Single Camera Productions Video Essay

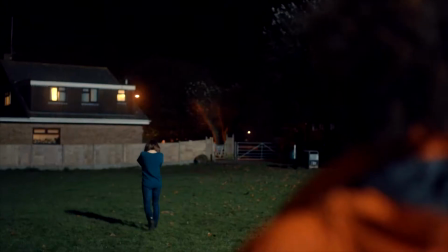502s
A reason for using the over-the-shoulder technique is also a way to include the audience in dialogue.
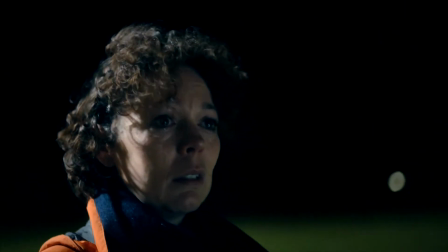509s
Then, a cut to a close-up is used to further express Ellie's emotions.
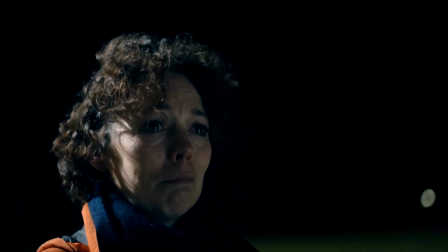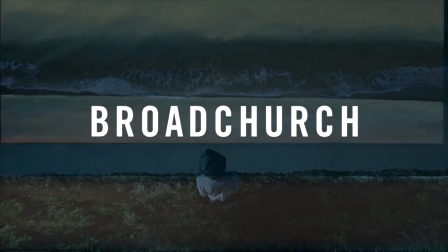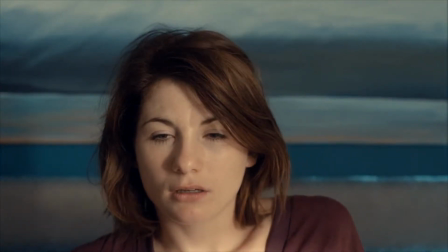526s
The colour grading in the show has a warm but slightly less saturated feel to it. The warm colour grading adds to the sunny resort sense to the setting of the show,
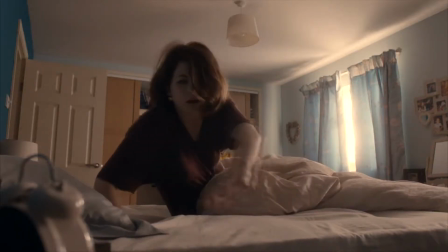534s
but with the addition of the undersaturated colours connotes the more serious atmosphere of the story.
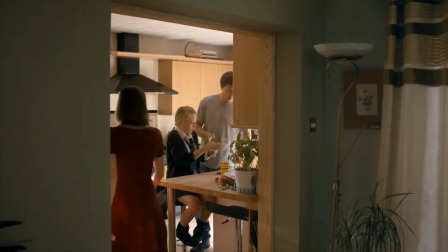541s Here you go. Why didn't you wake me? I did.
You told me to piss off. I don't Lighting remember. in this show is quite unmotivated and natural.
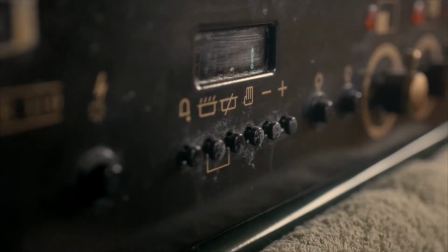548s
We can see this as lighting isn't very strong, and we can see exactly where the light is coming from.
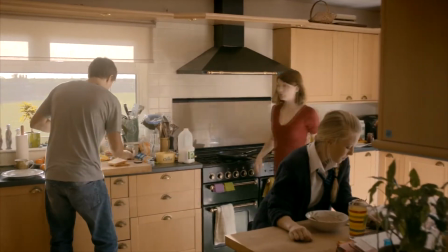553s
For example, the lighting in this scene is coming through the kitchen window.
Hi, Mum.
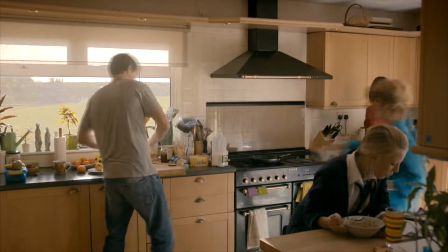559s More Liz. Fresh eggs. We had a bumper lay. Look at them, eh? Love you, zillions.
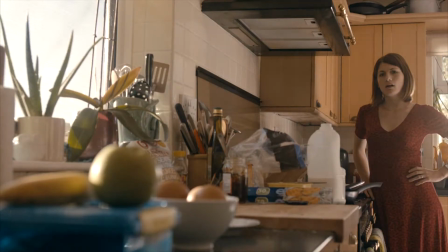564s Okay. Oi. Hello, love. I've got a temperature.
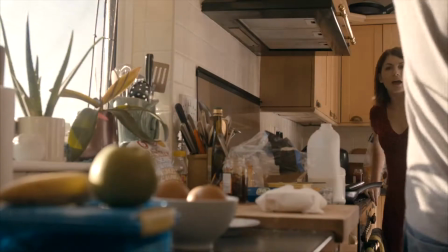569s How do you know? She hasn't. I've got to go. I'm late to meet Nige. Have you seen Danny? Forgot his packed lunch.
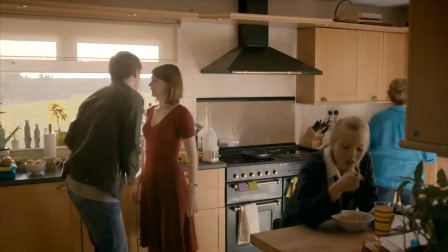573s No, he'd already gone. All right, I'm late. Cheerio, love.
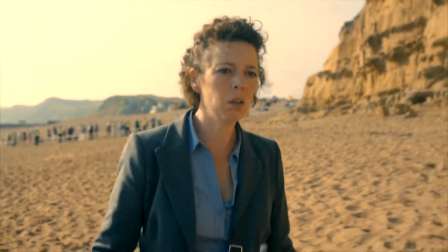580s
Just because this show's story is set around the death of a young boy doesn't mean the narrative isn't multi-stranded.
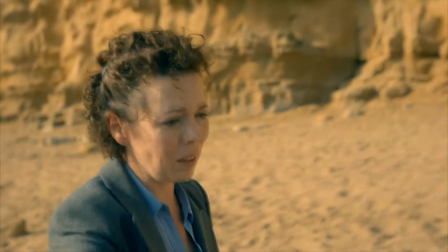586s
As we can see, there are many cutaways to other characters of the show, which also better prove the multi-stranded nature.
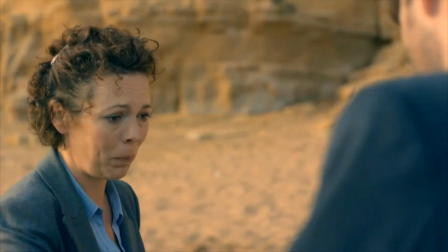593s
In addition to the Latimer family story, we also learn of the character development between Ellie Miller and Alec Hardy,
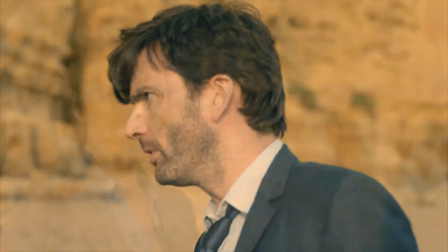599s
since we learn that Alec took Ellie's job when she came back from her holiday. I know, you got my job.
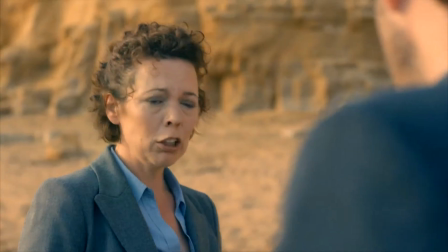605s Really? You want to do that now? You don't even know who he is. Tell me.
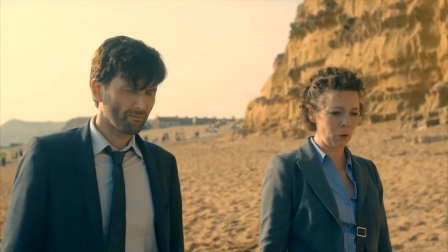611s Daniel Latimer, 11 years old, goes to school with my boy Tom. His family live here.
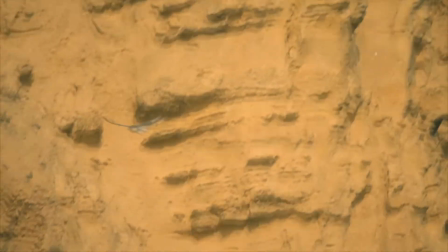616s Dad's the local plumber. It's a suicide spot. He wouldn't do that.
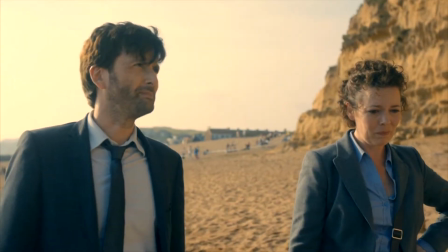621s Answer the question. No.
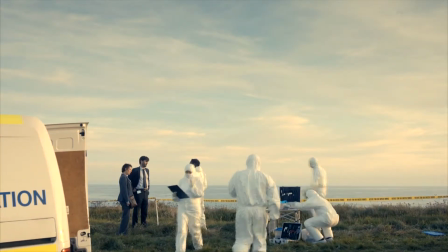624s
Since this show is set in the present day, there is more technology added to the mise-en-scène to fit the genre's iconography.
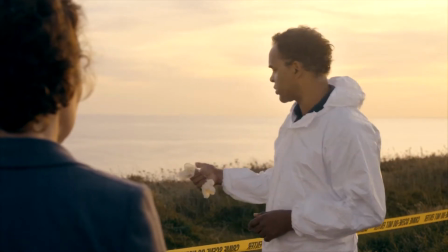632s
For example, when investigating the scene of Danny's death, there are people in forensic suits alongside the police tape cordoning off the area, which hold the conventions of a crime scene.
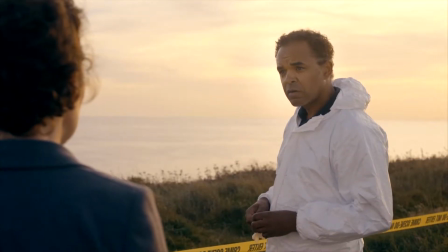641s Trajectory? I mean, he didn't fall. Could he have jumped? That's unlikely, sir, given where he was found and the trajectory off the cliffs.
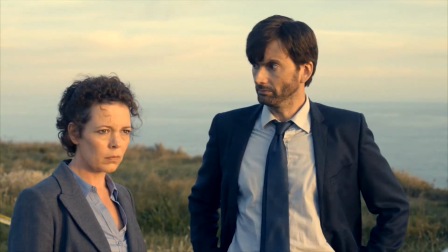648s See? Not Danny. You ask me, someone tried to make it look like an accident.
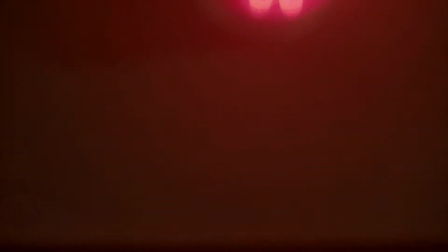655s
No present-day crime drama would be complete without police or rooms for questioning, and this show proves that.
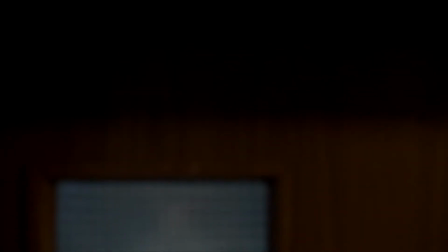661s 57 Whitley Road, Lewiston. Where is that? It's about 30 miles from here.
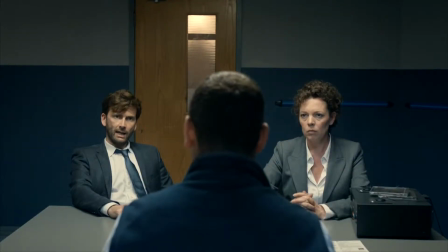667s I covered the full region for the company. And you're saying Danny Latimer wants us to know that he was put in a boat before he died?
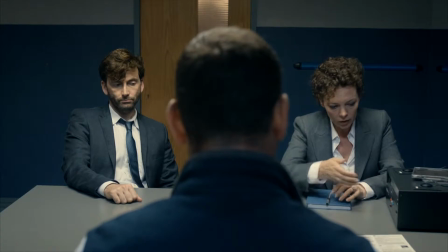675s Yes.
On the technology side, the questioning rooms have voice recorders.
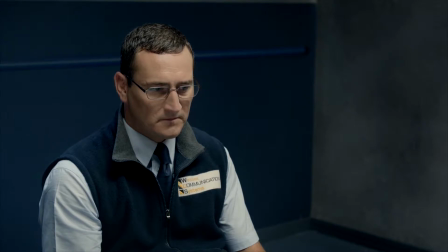681s
Alongside in the office, there are computer systems that have logs for everyone they need to look up for the case.
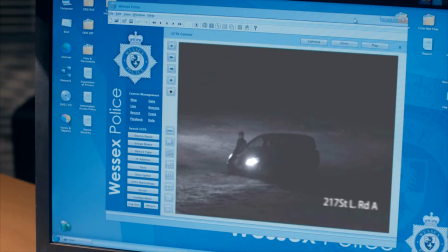686s When is this? Night Danny snuck out his bedroom? He said he was out on a call. What's he doing? Waiting for someone. How do you know? I don't, but I bet I'm right.
The use of music really helps, especially in scenes when there is no dialogue.
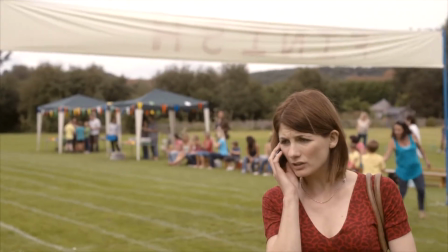699s
It's more of a way to tell the story visually without the use of dialogue itself.
Jack, it's Beth.
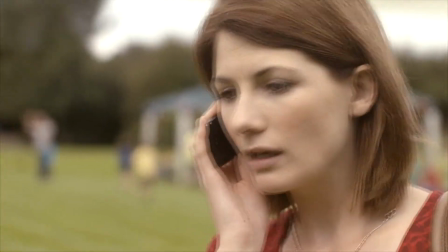706s Danny did his paper round this morning, right? Oh, okay, did he ring?
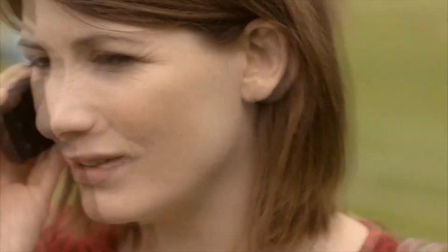715s No, it's fine. I just not quite sure where he is, that's all.
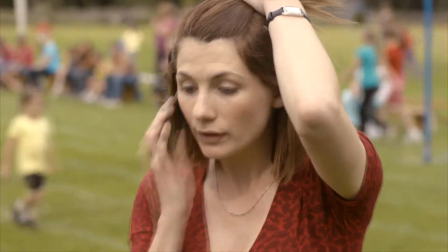721s
For example, the matching of minor chords along with the mishmash of cuts,
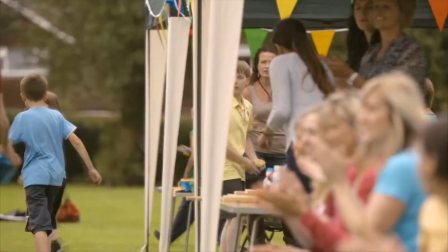725s
high angles and movement of the camera showing Beth frustrated out of her mind whilst trying to call everyone she knows to find out where Danny is.
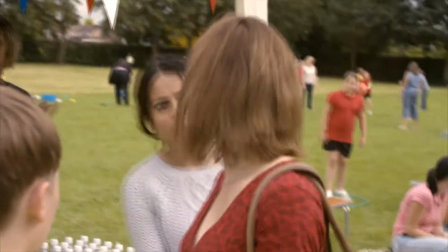734s Okay, thank you. Can I do anything? Just give me a call if he shows up.